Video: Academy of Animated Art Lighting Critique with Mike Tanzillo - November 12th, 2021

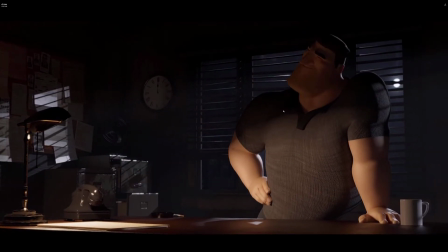Let's see, so we've got this light pointing down, that works out really well, but then at the end when it tweaks around,
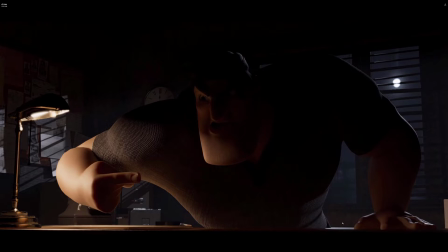there's a little bit of a how do
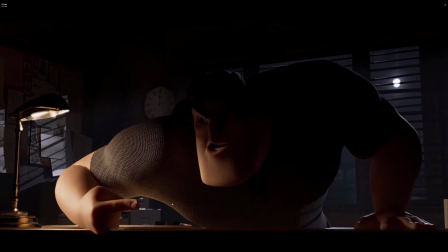I say this, there is an opportunity for you to make that whatever you want it to be,
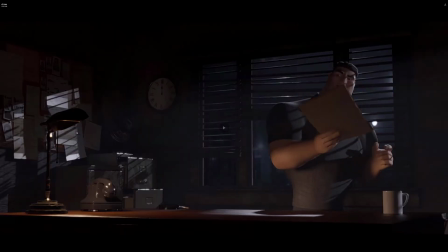in that the audience can see that is facing downward, but they're not going to make the connect.
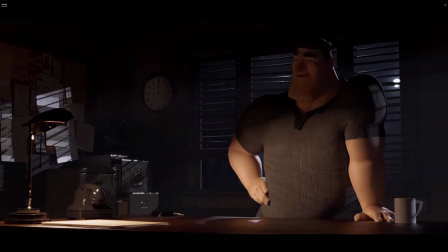Like you could do what you're doing now and alter the animation on that,
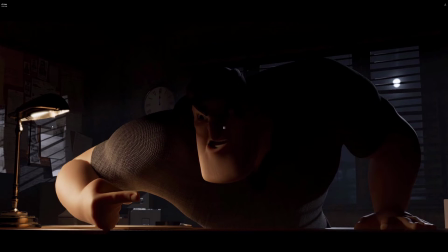but the audience also wouldn't be like, hey, that's facing down now, if there was slightly more light on his face. If the animator was like, I don't have time for that, I would just do it.
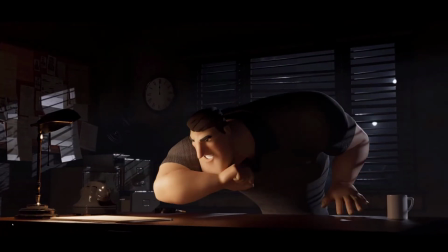I would just modify the lighting as if it were facing up a little bit more, because the audience isn't looking over there.
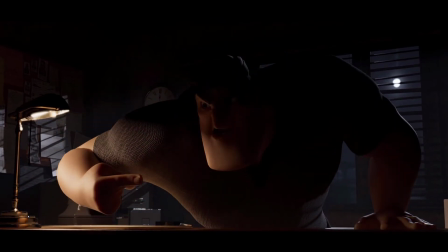Like I'm focused on the character. I'm watching the character, and therefore I would I'm just gonna stay in on him. So I mean, like in the same and the other thing I was gonna say, in the same way that like this is a pretty static camera,
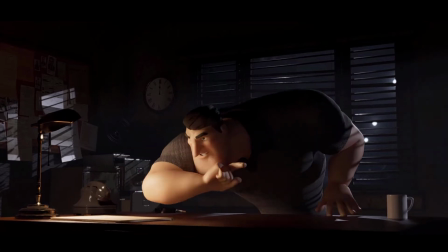in the same way that there is a leap in difficulty between a still and a animated character,
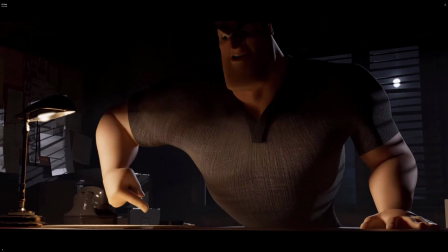there's an additional leap in difficulty when the camera starts flying around and looking all over the place too.
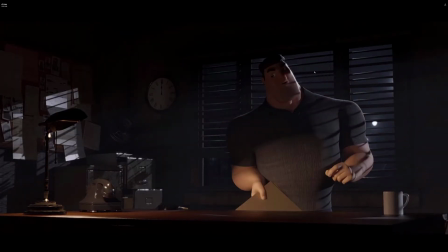Okay, in terms of notes for the shots, let's just take this first little bit. I think there's really good shaping coming in on the screen right side at the beginning, but as we kind of, let's see,
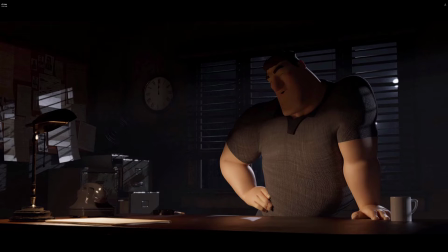it's when he hits this pose that we kind of start to lose some of that, because his body's now shifted a little bit, and it's here that we can do some of that
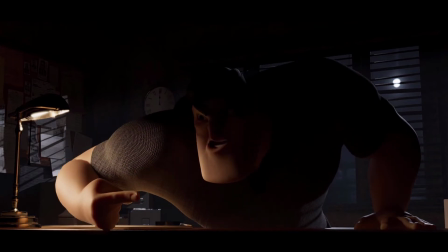subtle tweaking work, where basically you would,
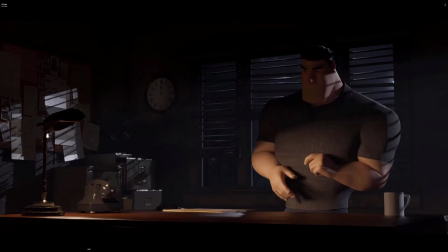because right now we've got a lovely rim light that's hitting him and kind of coming over his cheek here.
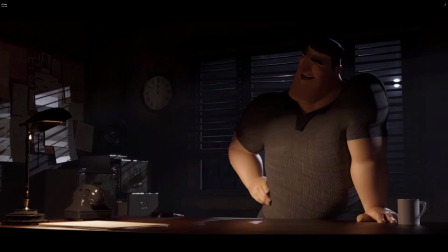As we go forward here, we lose that. this is where you can kind of creep around a light, even localize it, have it ignore this back wall to kind of get that same look.
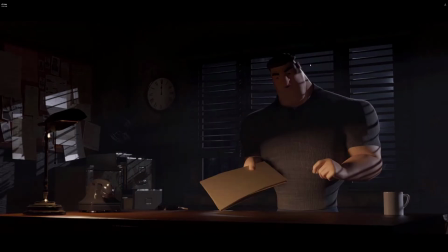Because I think that is much more successful and creates a little bit more interest in the character than here.
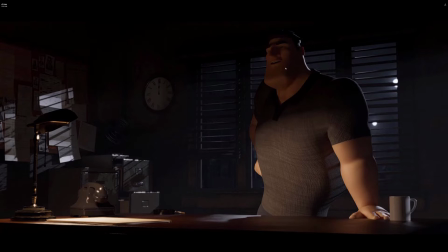Now, again, the audience nose is kind of shifted, so the audience nose is kind of shifted, but would be totally fine if the light still crept around the face.
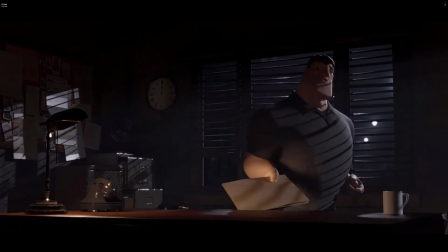Now, how do we do that? The way that I would look into doing it would be, got this light coming down.
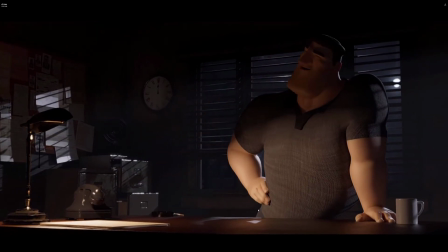You've got it. I would do. There's one of two things that you can do.
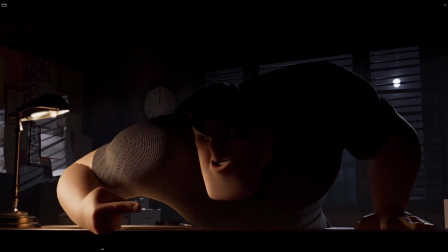You can either create a separate light that kind of like
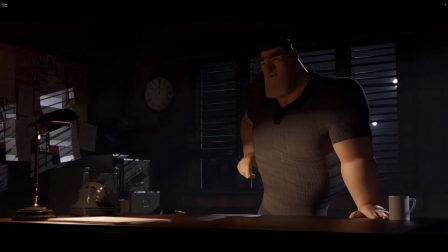that is off through the first pose, and then kind of starts to come on here, like as he pulls his body back.
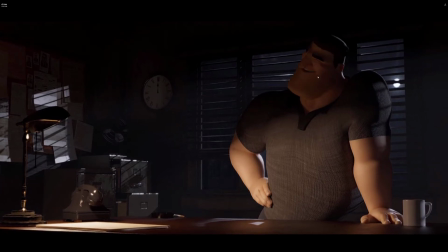It's like it kind of just happens here. The other thing that you could do is, let's go to the beginning.
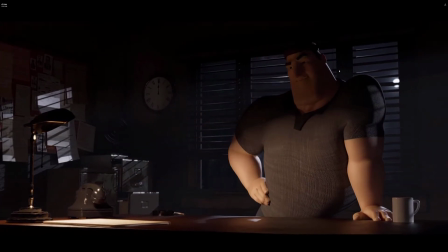So the light's here. As he leans forward and comes out of it a little bit, you might be able to get away with just like creeping it over to the side, like very, very slowly.
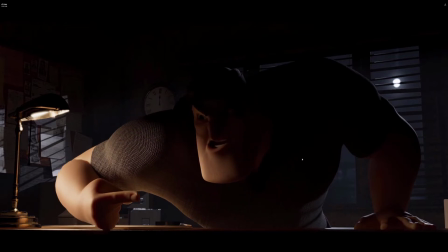You will start to see the
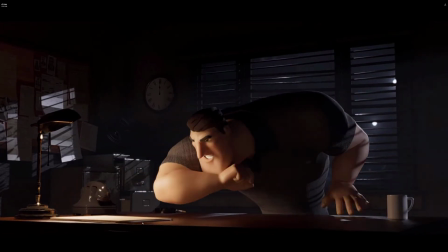the one problem would be the shadows would start to creep over on the desk.
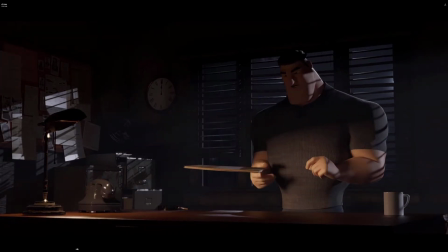But that would be about it. Let's see. Something just kind of goofy in there. That's fine.
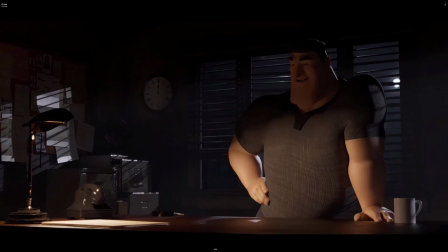But I think your structure is good, right?
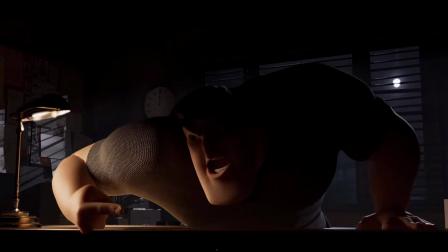Because if you're at the point now where it's like your structure makes sense, you're going to make those alterations at the end of the shot.
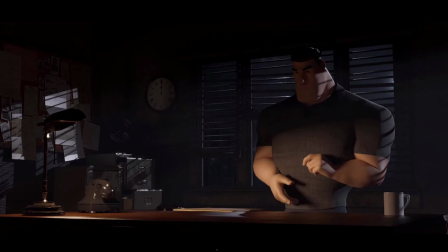It's just a matter of adding some detail work, like getting some shaping in there. Now, I'll open it up.
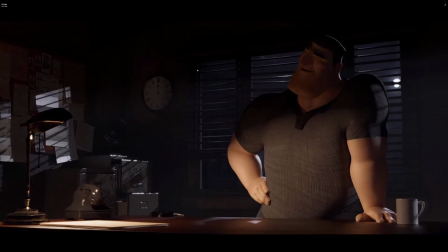I'll let you guys. What do you guys think, Ruby, Kat, and Andre?
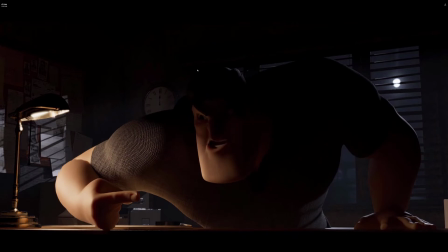I mean, I posted this on the. Maybe I didn't read all of his notes, but I was mentioning how this shot here, you would need maybe a little bit more light on the face at the end, because like everything's on the chin, but I didn't. Yeah. Maybe I part that he was working on the last part. Yeah, he's still working through that.
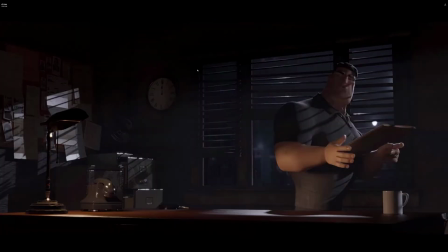So. Yeah, as far as like what you were talking about, I mean, because I did a shot that was really similar to this.
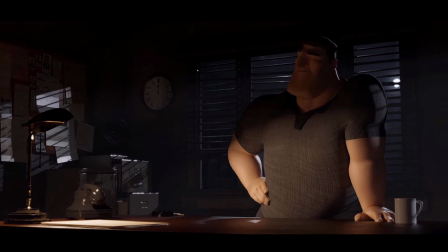You know, light blockers are your friend to help with the shadows too, keep the shadows creeping.
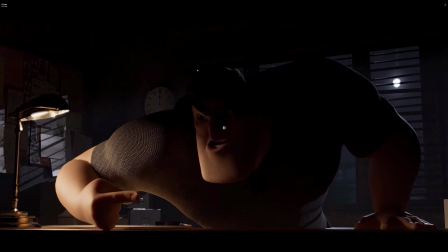Or if you have like a light fall off node, and you can change how the light's hitting things, that'll help too with the moving that light across.
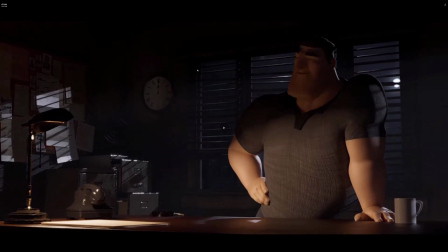Because I think I ended up animating a light coming on to keep that when I did mine.
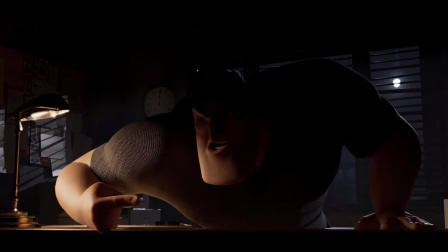Just came on at a certain time and turned off at a certain time, just to kind of keep the look going.
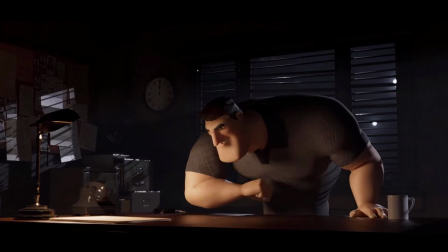So, and he's got that extra light in the back on the window,
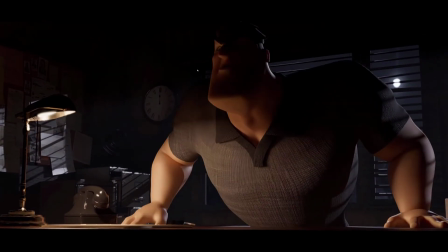so he could actually maybe have it shift a little bit to the right as the camera's moving too.
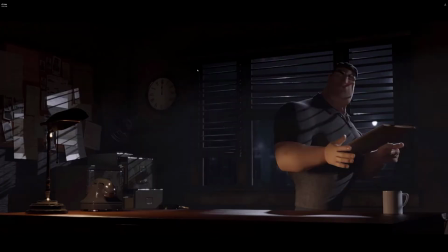Yeah. Just kind of make it look like a car light coming around or something.
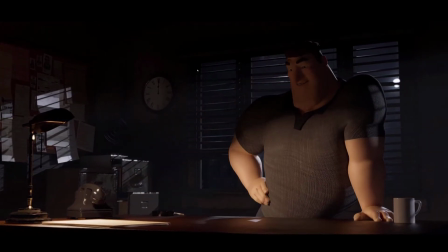Yeah. So there's ways to play it. And one thought that I had, so looking at the background, you've got this nice
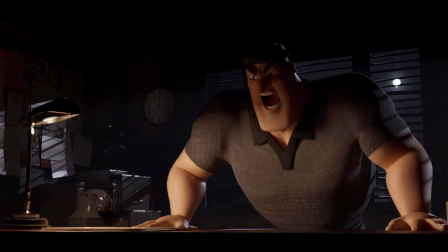little subtle animation of this fan going round and round.
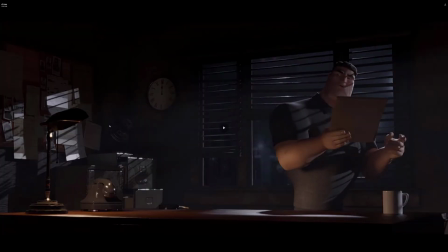There is an opportunity, because I was just looking at it like, man, it would be great to get a little, like, figure out a way to get some more shaping. And I was like, should we add some ambient occlusion to the corner? It's already pretty dark. That might make it like jet black. And then I thought, like, what if we pretended like there was a little bit of light reflecting off of this metal fan onto the wall here?
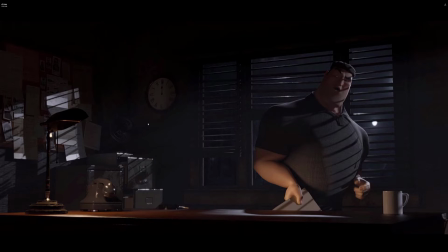Like, and that would just be like having a spotlight with just like a little circling thing that matches the speed of that
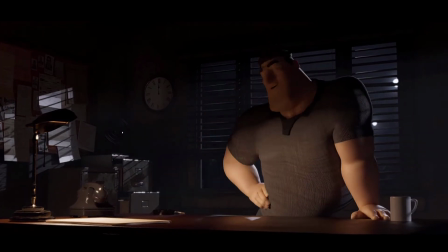lamp, because that doesn't, I mean, it's not moving that much, it's just like slowly, and you could have like maybe a little reflection of light bouncing onto that wall.
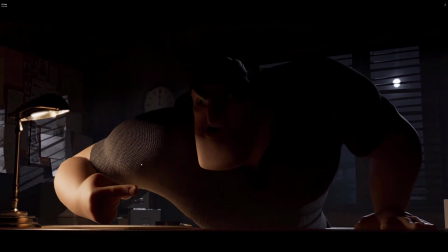It could be kind of cool in the additive
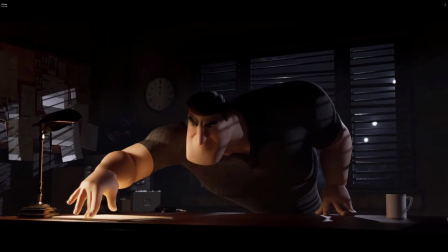in terms of like what other additional things we could potentially add to this.
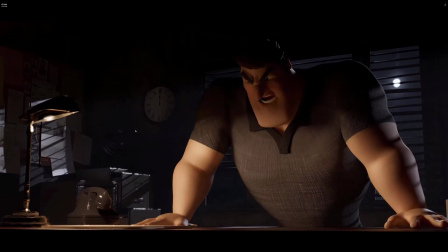I think that would be nice, and that would be something that like on a demo reel a recruiter would pick up on and be like,
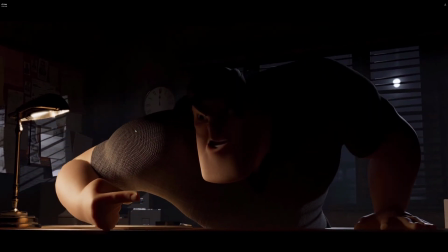oh, see, they see like there's like an extra level to it there.
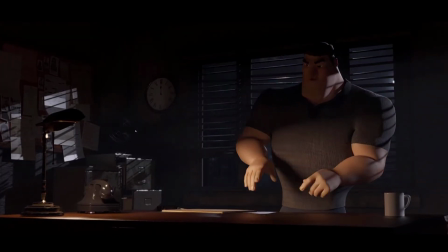I think the depth of field will help out a lot too once we get that in.
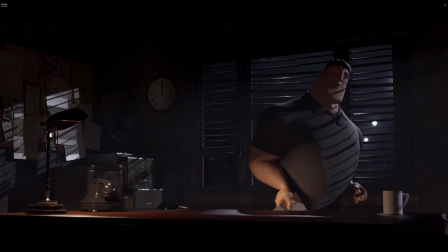One area that looks really like, let's see, pause on it. Like his hand in here looks really cool. Like you feel the energy of that light hitting the vanilla envelope and then bouncing up, or the folder and bouncing up on his arm. I think that works really, really well in that pose right there. And actually his face looks really good here. Yeah, this is a cool pose for him. Yeah.
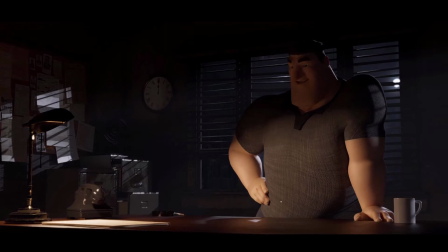Oh, sorry. Go ahead. No, that's well, yeah.
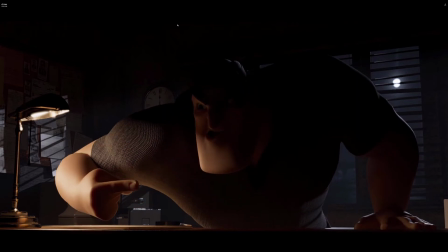I think that the light on his face at the end there, that would be something that would be really cool.
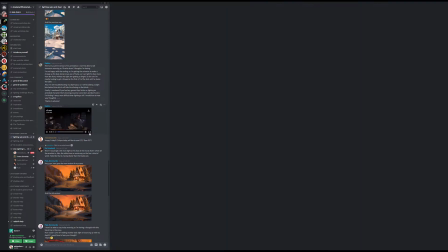And then also maybe like some catch lights on the eyes when he goes all the way forward.
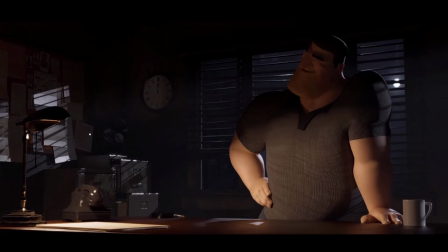That might that might be even like you don't even have to put that much light on his face if there are catch lights on his eyes.
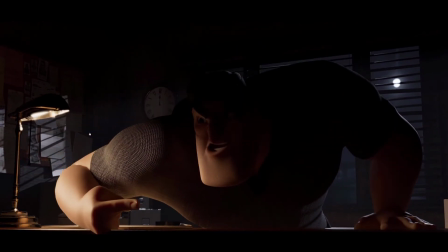Yeah. To kind of like, And he's gonna address the more light here at the end, but I do like that idea of like, and once you get there, we'll get some more lighting, we'll get some more hiding stuff in there too. But that'll be really good. yeah.
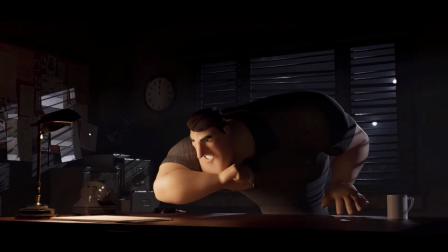And the other thing I kind of like keep looking at is like the clock in the back is midnight,
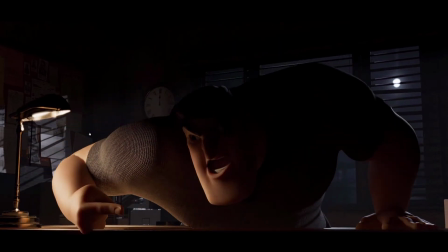Mm-hmm. like at midnight, and I keep thinking it's like, is it broken? Did they just like make the clock and didn't bother to change the? So I don't know. Maybe have it like 12:10 or Yeah,
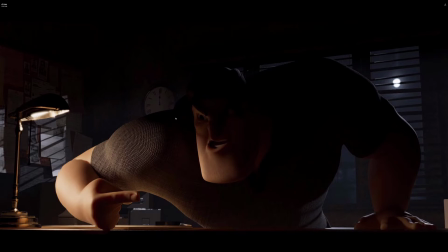just if you want to be pretty. If you want to be pretty as every watch advertising, it's 10:10 or yeah. 10. The smiley face. Yeah. All right. Do you guys think that the wood's too reflective?
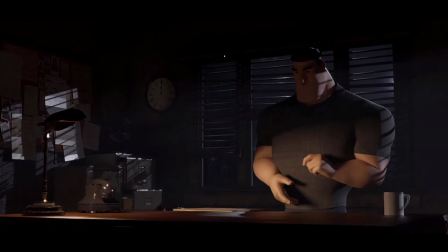Because when he moves, like you can see, there's almost the same amount of skin reflection as there is on the lamp.
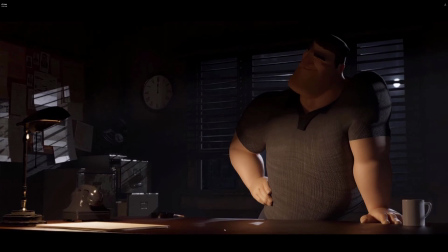I like it on the. I like the. Are you talking about the reflection on the desktop? I think it's. I like it a little bit.
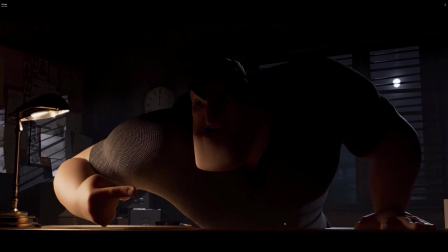Yeah. Okay. It's a little. Yeah. It's like when you have. I don't have it here on this test, but when you have like a lacquered or a varnish on it, it works out pretty well.
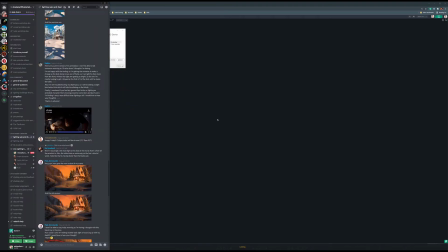Okay.